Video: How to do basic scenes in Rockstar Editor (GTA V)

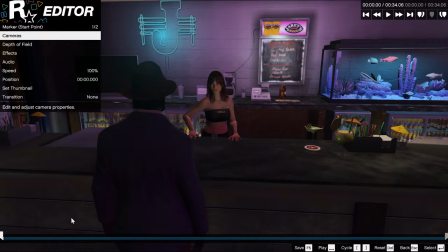235s
So let's go back to the start, and we're going to change the camera angle, because when you start a sequence, you always need to have an establishing shot, so you can get the audience to know where they're situated,
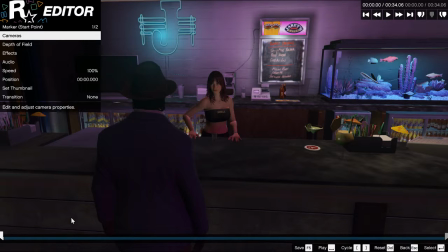249s
and usually it helps if you can establish your character within that environment as well. So click on that first bit, and we go to cameras, and what we're going to do is have a look at what we've got in here.
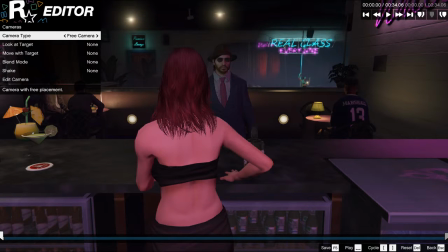266s
So this is your normal game camera. Your free camera is going to take you wherever you want to go. We will be able to move that around later. Preset front will stay in front of your character. Wherever you go, you'll be sitting at the front.
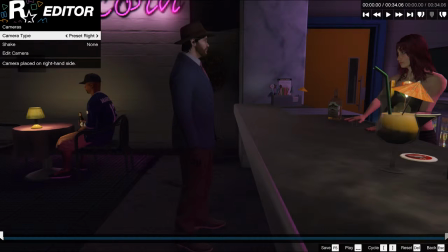281s
Same with this one, you'll be stuck behind, you'll be stuck to the right, or you'll be stuck to the left or overhead,
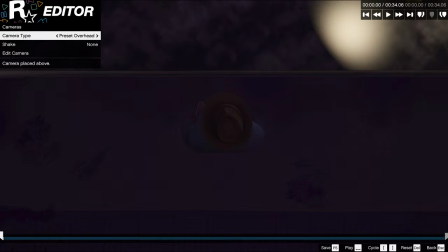287s
if you want to have that classic GTA style thing, minus the Elvises.
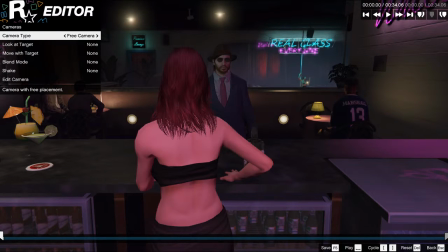293s
But we're going to go with the free camera because that gives us a bit more to play with. So
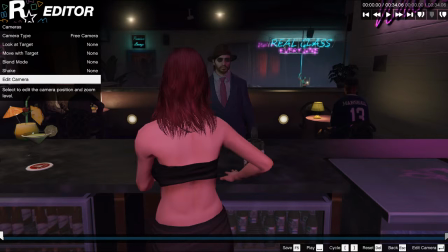302s
So let's edit camera. Now you can see here that there's this little bracket thing around.
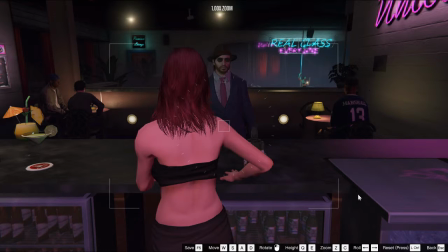309s
That shows you where the main part of what you're looking at is. This square in the middle is the middle of your shot, and this circle is the rotation. So you can move the camera using WSAD like you can, so forward, back, side to side.
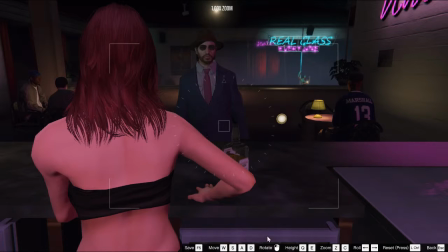328s
To rotate, you click with the left mouse and you drag.
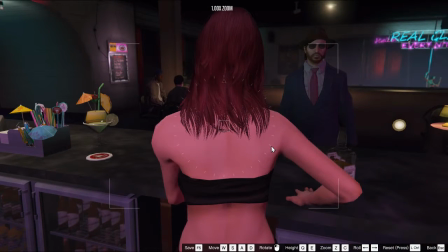335s
To go up and down, you need E and you need Q.
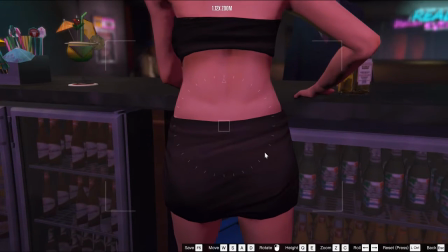341s
To zoom in, you need C. To zoom out, you need Z, or Z if you're American.
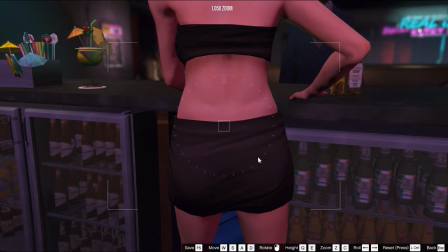348s
You can roll the camera using the arrow keys, left and right,
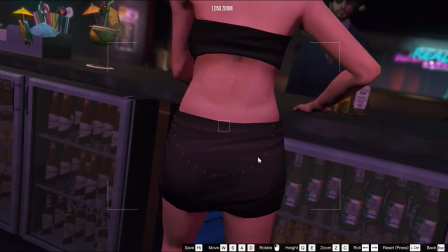353s
and just try and even that one out if you can. It's a little bit crooked still,
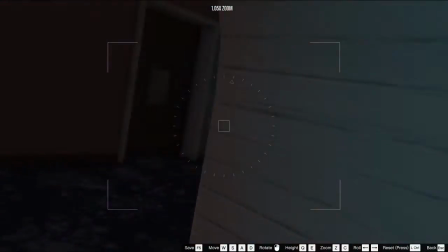358s
but anyway, we're going to move the camera over here because we want an establishing shot of the venue.
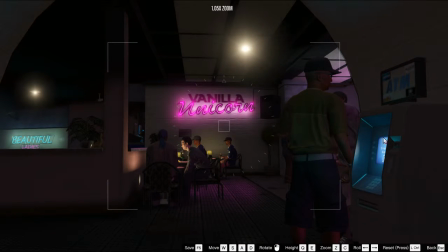363s
Straighten it up there. So, you know, we want to get that sign kind of central,
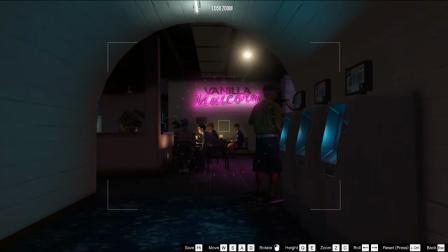369s
but we don't want to get that guy right in the middle of the N. Or, there we go.
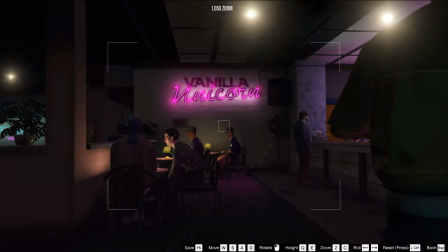376s
Yeah, that's much better. So he's just outside. We've got our logo there. We've got reasonably good natural framing, and we've got our protagonist.
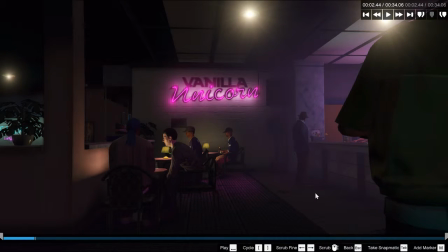388s
Getting douche chills here. Don't need to have a long shot, just enough to establish what we're looking at.
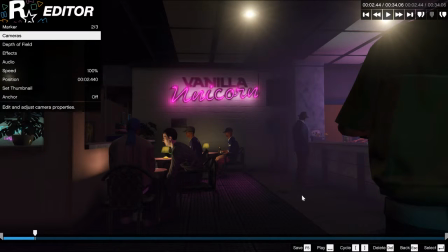395s
So if you press M, it'll give you a new marker, and that will enable you to make another camera movement.
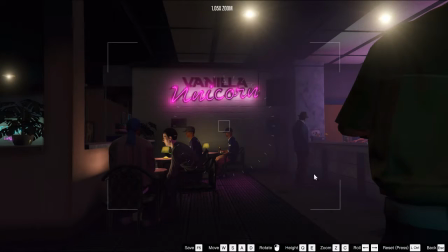404s
So now we want to establish, we've got these two characters here.
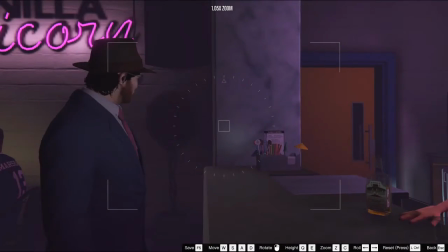408s
Now I think we want to establish a relationship between our protagonist and the barmaid,
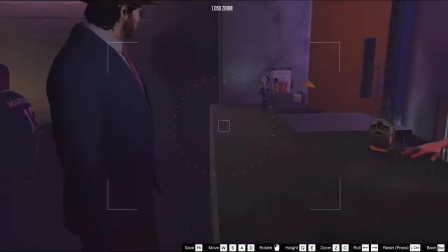415s
which is probably the sexist way of doing it, but we want to focus on him to start off with because we've already seen him.
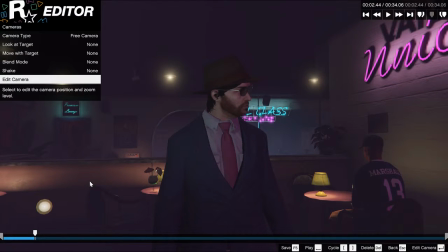421s
We want to know what he's up to. So this is a reasonably good layout. There we go, he's looking around.
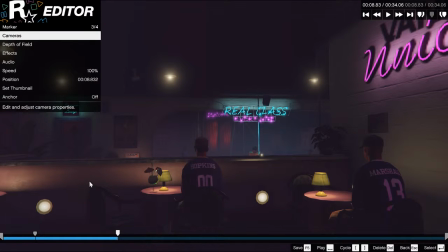428s
And he walks off. So let's establish the relationship by focusing on who he was talking to, which is her.
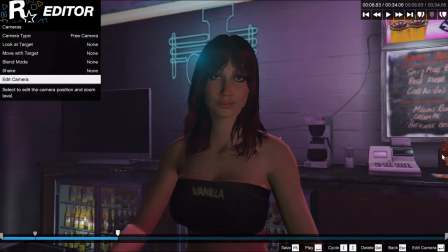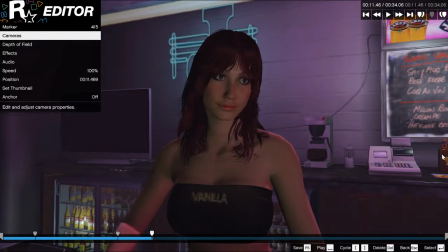442s
Again, doesn't need to be a long shot, just needs to be enough for us to register who she is.
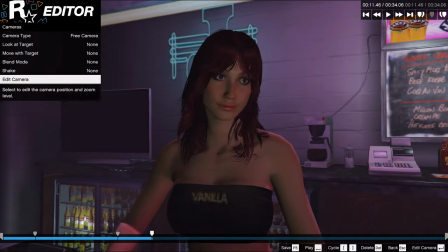449s
So we've got another shot. We want to see where he's getting off to. So he's going around the corner here.
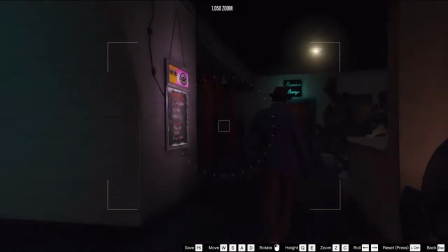456s
We want to have a nice shot. Again, static,
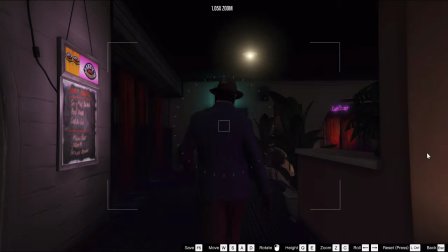460s
because a static shot is easy for an audience to read as they're being introduced.
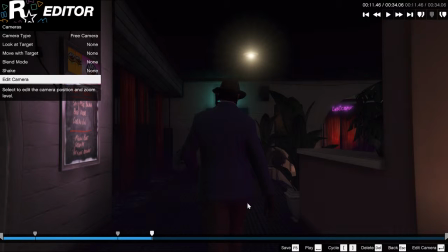467s
So let's see what happens if we just sort of have it there.
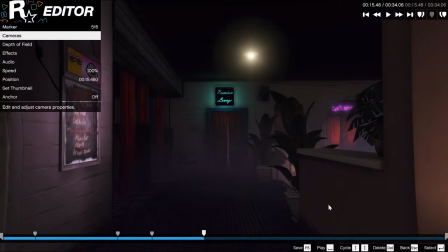474s
Simple. So he goes out of the shot. So now we need to establish the new location.